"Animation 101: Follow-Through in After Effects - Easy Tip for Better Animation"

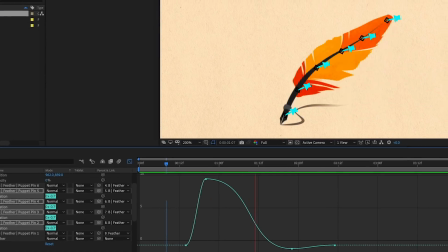0:00 Howdy, I'm Joey Korenman, and in this short video, I'm gonna teach you a really easy way to add life to your animation by using follow-through in After Effects.
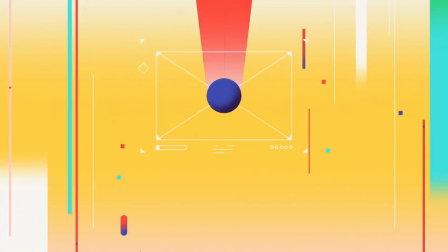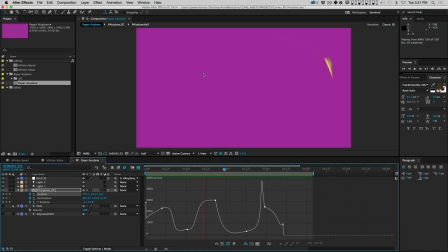0:16 This technique is an example of what we go over in our Animation Bootcamp class at School of Motion, so make sure to check that out if you like what you learned today.
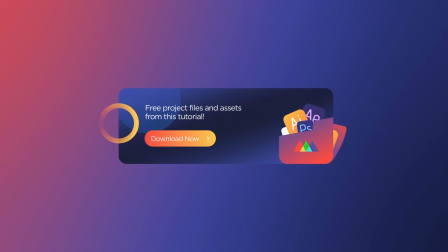0:24 Also, you can download the project files I'm using in this video to follow along or to practice this technique after you're done watching. Details are in the description.
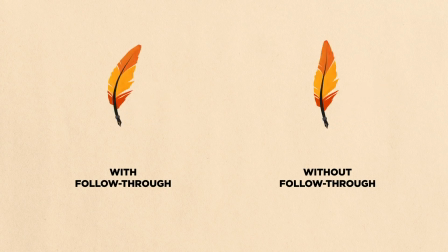0:35 What is follow-through?
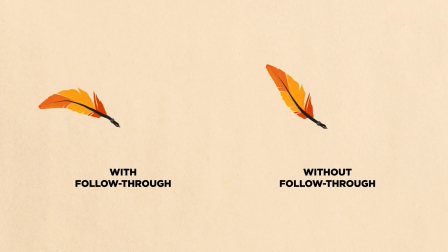0:37 Well, follow-through, also called overlapping action, is the idea that when an object moves, different parts of that object move at different times.
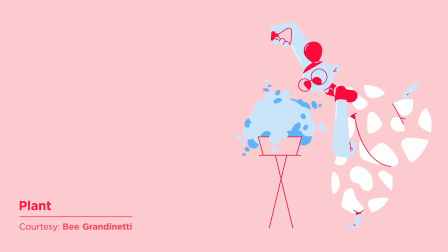0:44 Here are some examples. This project from Bee Grandinetti has follow-through in a few places,
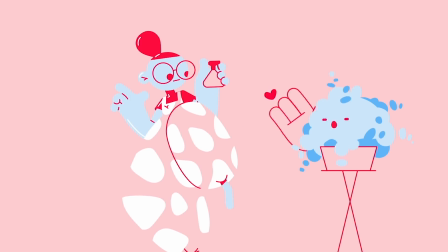0:49 like in this moment when the girl jumps back and her limbs and hair move at separate times, and during the type reveal at the end.
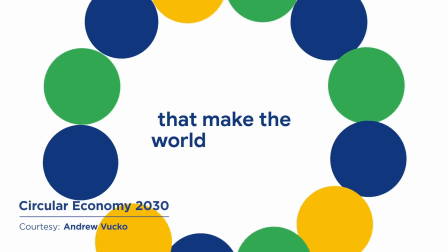0:56 In this piece that Andrew Vucko did for Google, the overlapping action is a bit more subtle, but definitely adds some visual interest.
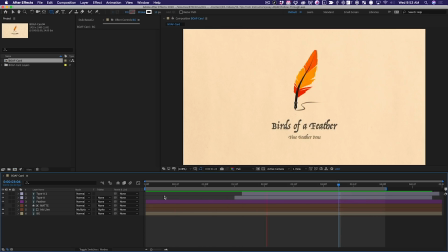1:06 So here we have a really simple logo reveal, and we've already animated most of it. And what I want you to notice is how stiff that feather feels.
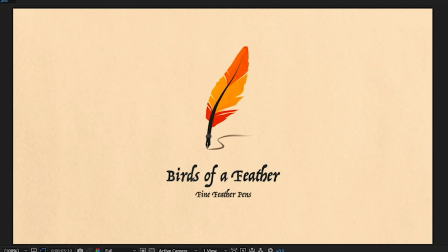1:16 Feathers are soft objects, and so if it really was rotating up like this at the end, it wouldn't feel like a stiff board.
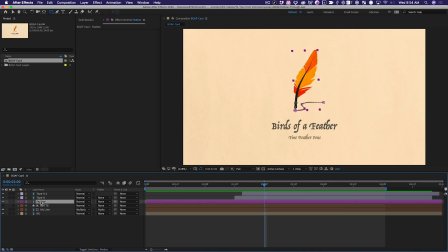1:23 Now, if you notice, this feather is just one layer that came in from Photoshop. If it was on multiple layers, maybe we could sort of parent them together and rotate them a little bit manually to make it feel like it's bending. But what do we do when we have artwork that's all on one layer? So here's our goal.
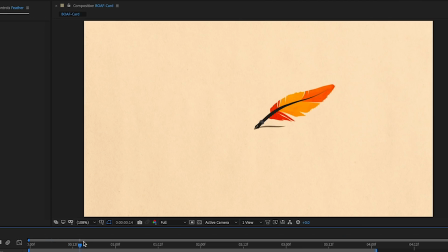1:39 When the feather finishes writing on this line and starts to rotate up, I want it to bend naturally like a feather using follow-through, aka overlapping action.
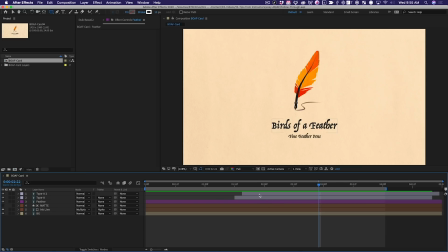1:49 There are two steps to this process, and the first step is to use puppet pins, which can be found up here.
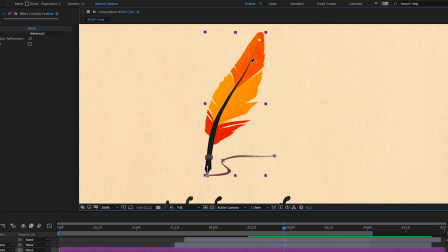1:54 The puppet pin tool works by letting us place pins inside of artwork like this, and then we can manipulate those pins to deform the artwork any way we want.
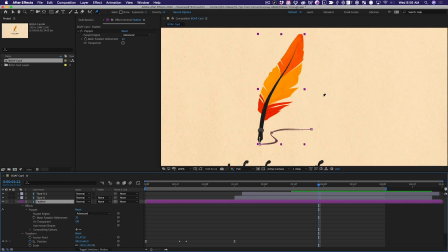2:03 Now I'm gonna undo that because I need to set this up a very specific way. What I wanna do is place pins along the spine of the feather like this.
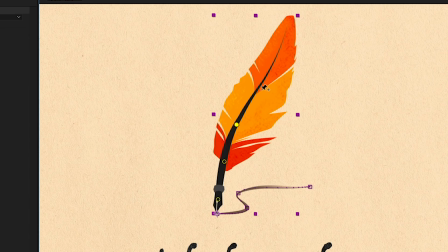2:11 So I'm gonna put one down towards the bottom, and then I'm gonna put, I don't know, maybe three or four more up along the length of it, and then one at the very tip like this.
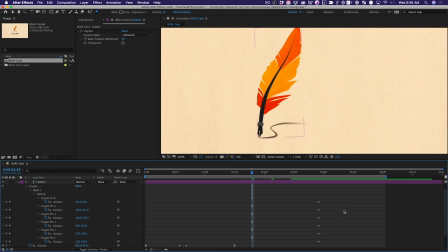2:20 Now, if we look at the timeline, you'll see that there have been position keyframes set for each puppet pin as I set them down into the feather. And what this means is I can now select my puppet effect and I can move these pins around and actually hand animate the deformation of this feather.
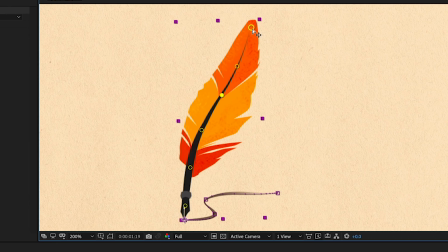2:38 The problem with doing it this way, and it may already be obvious to you, is that if I'm not careful, I could stretch the artwork out. And doing this by hand is gonna be really, really tedious and not very efficient or easy to do.
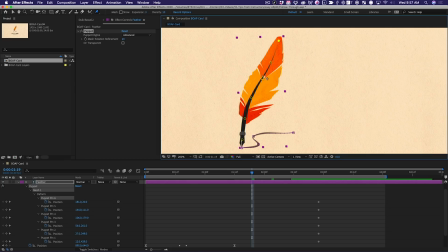2:50 So what we need is a way of keeping the distance between these pins constant so that we don't accidentally stretch out our artwork. So to do that, we're going to create bones, something that we can rig up to make this really easy. And you can do this manually in After Effects, though I don't recommend it because there's a lot of gotchas.
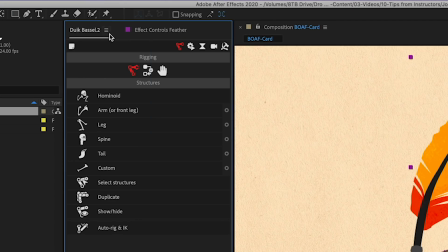3:10 We are gonna use a free tool called Duik Bozel, and the link to that can be found in the description.
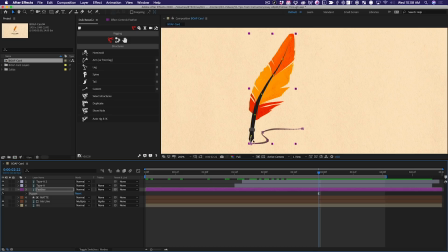3:16 Now, Duik is primarily a rigging tool, and that is actually what we're doing here. So watch closely, and then I'll explain exactly what's going on once we're ready.
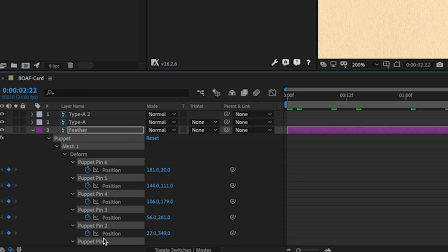3:24 So what I'm gonna do is select my layer, and I'm gonna go ahead and select all of these puppet pins in my timeline. You can see they're all selected here.
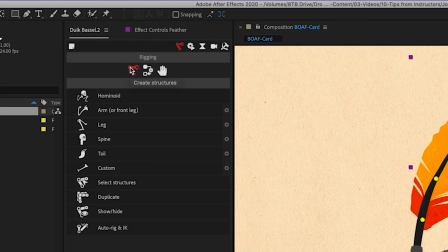3:32 Next thing I wanna do is make sure that in my Duik Bozel window, I have the rigging tools open, and then I'm gonna move over and select links and constraints.
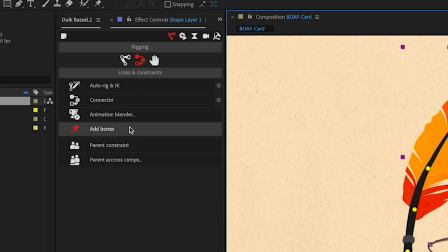3:41 Then I'm going to click Add Bones.
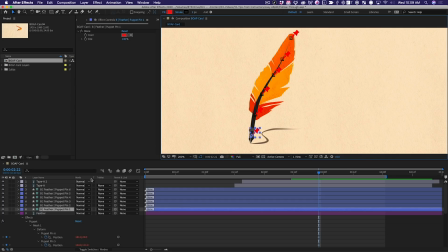3:44 Wonderful, bones have been added and they look like puppet pins and they're a little bit hard to see, so I'm just gonna quickly change the color of each one to something a little more high contrast. So Duik has created a bunch of guide layers here, and if you don't know what a guide layer is,
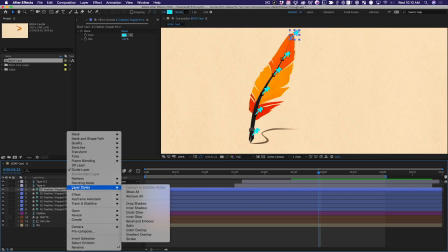3:57 any layer in your timeline, you can right click or control click and activate this to make it a guide layer.
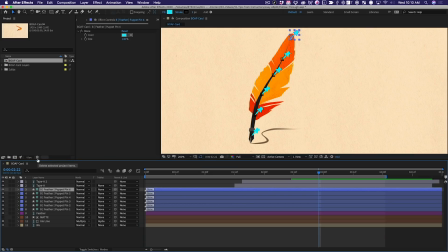4:03 Guide layers do not render, but they can be useful visual guides while you're building your animation.